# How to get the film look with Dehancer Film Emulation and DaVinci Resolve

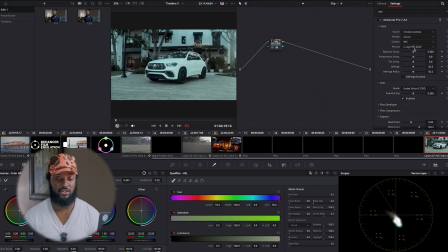So I like to choose my camera. I have a Canon, I have a R5C, and it was shot in C-Log3 Cinema Gamut. So straight out the gate, it's looking okay, right? But I have to change the type of film stock that I want. So let's go down to a Fujifilm
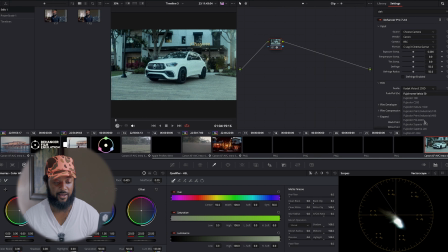stock and let's try Fujicolor Pro 400H. This is another film stock that it's somewhat vibrant and it really puts to the forefront a lot of the summerish colors.
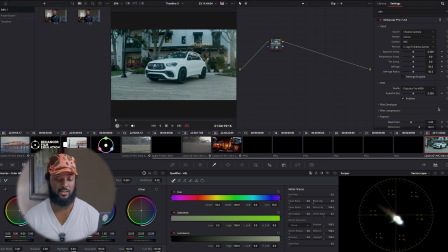And that's the look that I'm going for with this, all right? So I have that enabled. Now let's make our edits while we go into it. Now using DaVinci, a lot of people would say it's best to actually put noise reduction on it before,
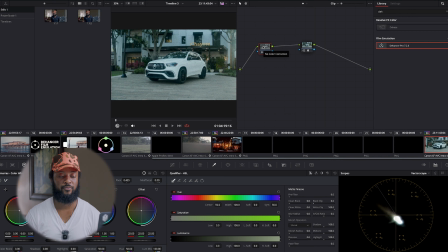but it's kind of counterintuitive if you think about it. You want noise reduction, but you don't want the grain. So a little bit of noise in the film is not really that bad, but once again, it depends on the look that you're going for. And this was shot around afternoon time, so it really wouldn't be that much noise into it.
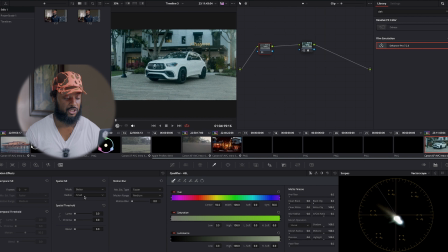So if your film has some noise and you're shooting something in the afternoon or in the evening, you can just simply go into your noise reduction and you can actually change it. I'll add it to about there and blend it to about 9, since it's not bad. It doesn't really have anything.
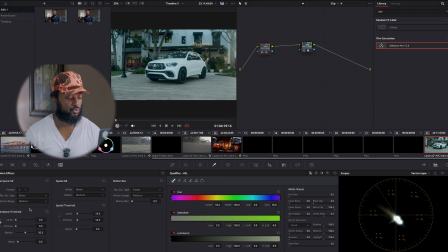I'll change this to temporal down to better, and then I'll bring this up to about the same, and then I'll blend it into about the same, all right?
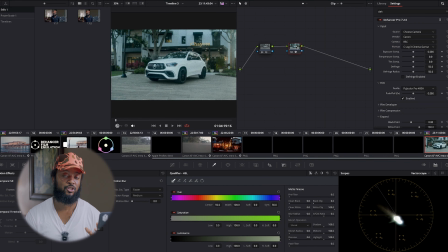So that means now anything prior to the Dehancer plugin, it will have noise reduction applied to it. Now, if you're working with a computer that is not as fast, you might have to render it out, or you might have to wait till it produces an optimized media for it to go through,
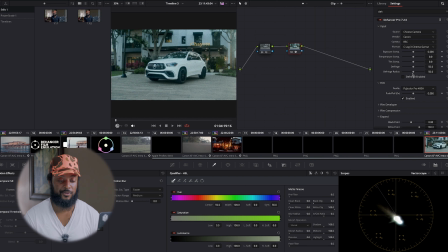all right? So let's go into the settings. So we have our Fuji Color Pro. Do I want to push and pull? Currently at the moment, I want to leave it as is because I want to see what it looks like straight out the gate base, right? As far as my exposure is concerned,
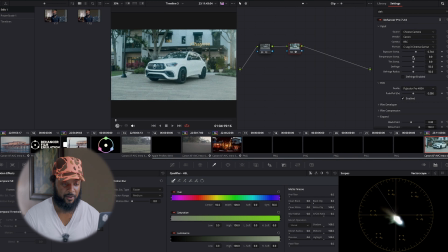might want to up it up just a tad, all right? Now, Fujifilm is known to have a lot of green colors, so what I'm gonna do is I am going to, if I pull it to the left, you can see it turn to the blue. If I adjust it here, I get a little bit more of the green, which is somewhat that I'm looking for, right?
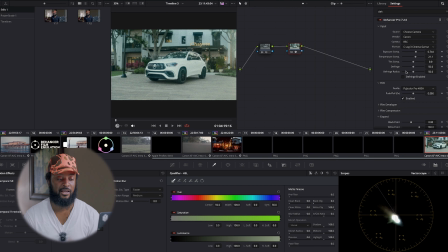So I'm gonna leave it around there. And also gives a little golden highlight in the background, so that's also good, right? Once again, the tints, I can also change that too, put more green, or I can put a little bit more magenta. But I want the ground to be a little bit on the magenta side, so I'm gonna put it to about there.
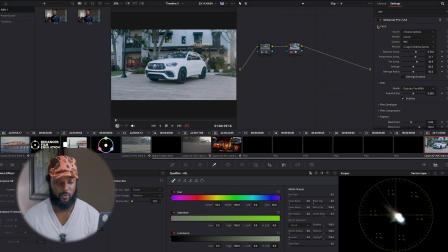Everything else I'll just leave the same. So I can close the input and I can close the film. Now, one thing that I would like to take off is the film grain. I'll get back to it later, but starting out, I just wanna make sure the image is okay before I add any film grain to it, okay?
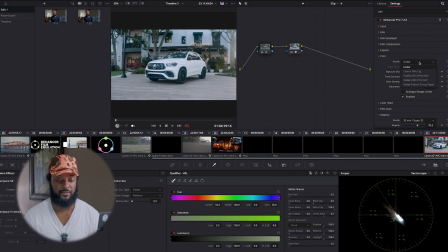And let's go down to the print. Now, linear, it looks all right, but since I'm doing this Fujifilm, the Fujifilm gives a little bit more contrast to it, right? That is something that I'm looking for out of this. The Kodak is okay.
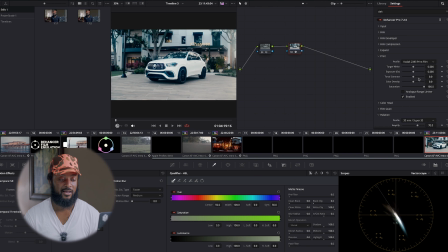It takes away the contrast, but I don't really think that's something that I really want. So I'm gonna put it back to the Fujifilm print and give the contrast. It gives a little bit more lift in the shadows, if you ask me, and that's something that I'm looking for when I shoot this. So your target whites, we can mess with that.
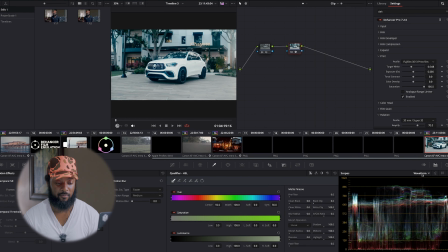Oops, I gotta go back down here and change so I can have my waveform actually parade. So my target whites, I think I'll bring that down a little bit here. Exposure, I want a moody look, so I'm gonna bring it down a bit.
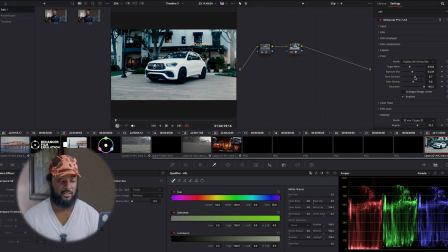All right, my tonal contrast, see, once again, I'm crushing the blacks a little bit more than necessary. Do I need to? Not really, but it depends on the look that you're going for. So because I want to actually accentuate what's going on in the background, I think I'm going to leave it at that.
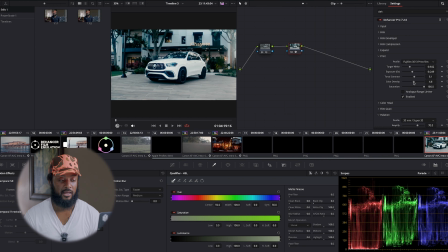Now, your color density, that is a very important tool, all right? Now, it's almost like the richness of your color. I like to mess with it, see exactly what I like depending on it. I'll just add it up to about there, give it a little richness to it.
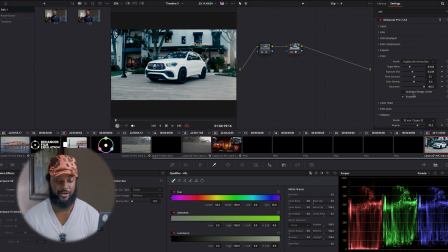Now, even though it is somewhat crushed, at least on the dark end, it still is towards the look that I'm going for, so I'm liking that. This is one button right here, the analog range limiter. Because I've already set what I want as far as the highlights and the crushed blacks,
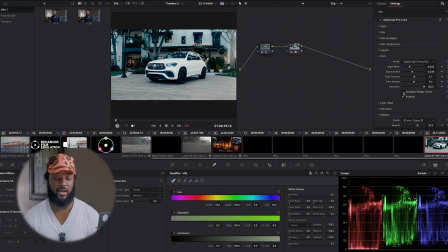I really don't need to set the analog range limiter because then it'll be taking away and it'll be actually expanding the film more than what I really want. So I'm just gonna uncheck that, all right? So now let's go back up.
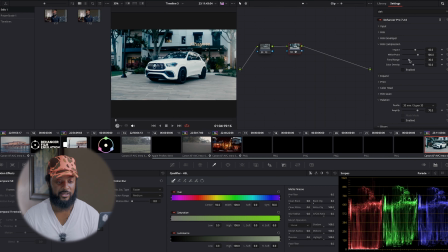Film compression, once again, setting your tonal range just a little bit more of the richness as far as how you want the film. And oops, it wasn't enabled before. I was wondering why it wasn't enabled.
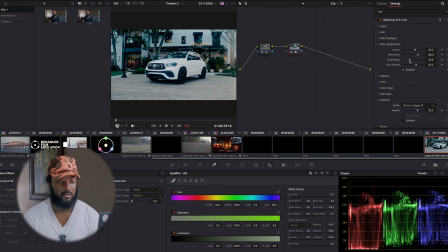Right? So your tonal range, don't want to expand it too much, but I'll bring it around there. And once again, my color density, so you can see it again. I was wondering why it wasn't showing before. all right?
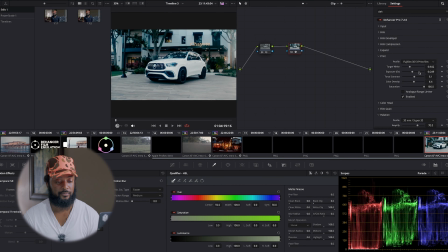That's what I'll leave it at for that. I have my print, I have expand. Now, everything on here you don't actually have to touch, but just to go through it for review purposes so that everybody understands the capacity of this program, we're gonna dibble and dabble.
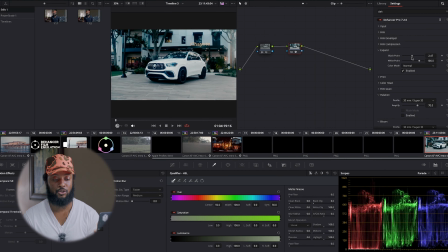We can set our black point once again, but that's counterintuitive to me crushing it, so I'm just gonna put it back to what it was at. I can disable it, it's not really touching it, as you can see, it's not doing much to it, so I'm just gonna disable it for right now.
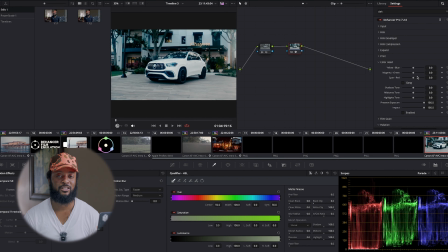My color head. Now this is where those colorists actually find the most detail within doing film production, because now you can actually change the outlook of this actual film.
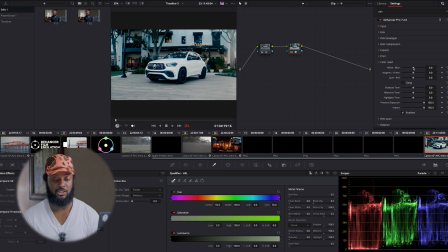So do I wanna, let me start by enabling it. I can change it to give it a little bit more of a yellow cast, which is okay. Or we can put it towards a blue cast, and I'm trying to stay away from the blue. So the yellow is somewhat fine for me.
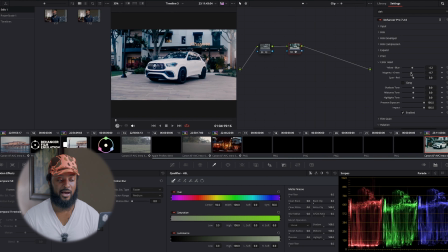The magenta look, I think I like that because once again, it's accentuating what's going on in the background. So I think I'm gonna leave it there, and a little bit more of the red. So it's bringing it to give a glow.
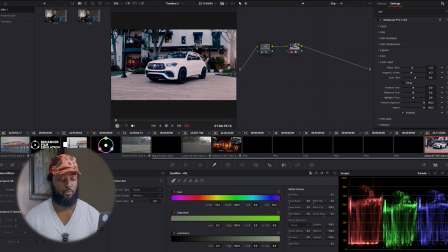And if you notice the lights here, they're glowing a little bit more, and we'll get into that dealing with the halation and the bloom. So that's how I want the outlook of it. Maybe I can turn this down just a bit, not too red, but okay.
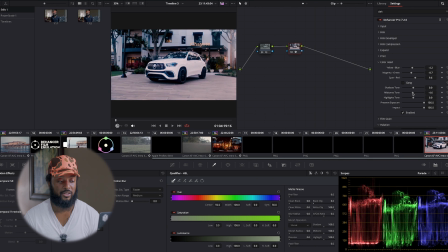You also have the shadow tones, the mid-tones, which can address it, but not really gonna dabble with it. The highlight tones. See, if I express, my expression of it would be a little bit more red.
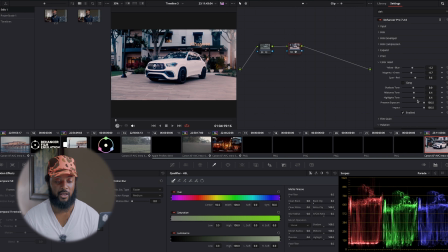That's dabbling into it there, but I'm just gonna leave it there again. And we're gonna be finished with that. Now, the two most important ones, because I have a film like this, I would like to actually touch the halation.
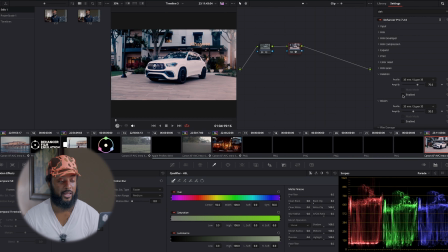So we're gonna enable that, right? Let's see what it looks like. So without it and with it, you can see there's a slight glow with it, all right?
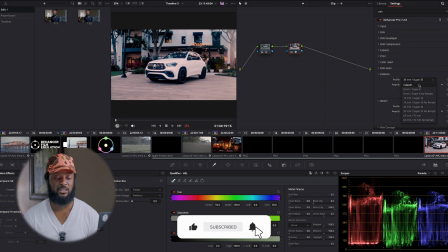Now, one of the best things about this program is that it actually lets you do custom design to what you want.
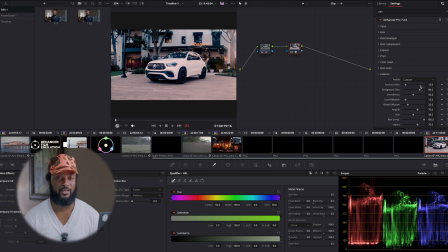I think that's very good. Sometimes you can just do a one click and done, but to really get into the film production, you want to actually touch all the sliders to see exactly what you like and the possibilities of it.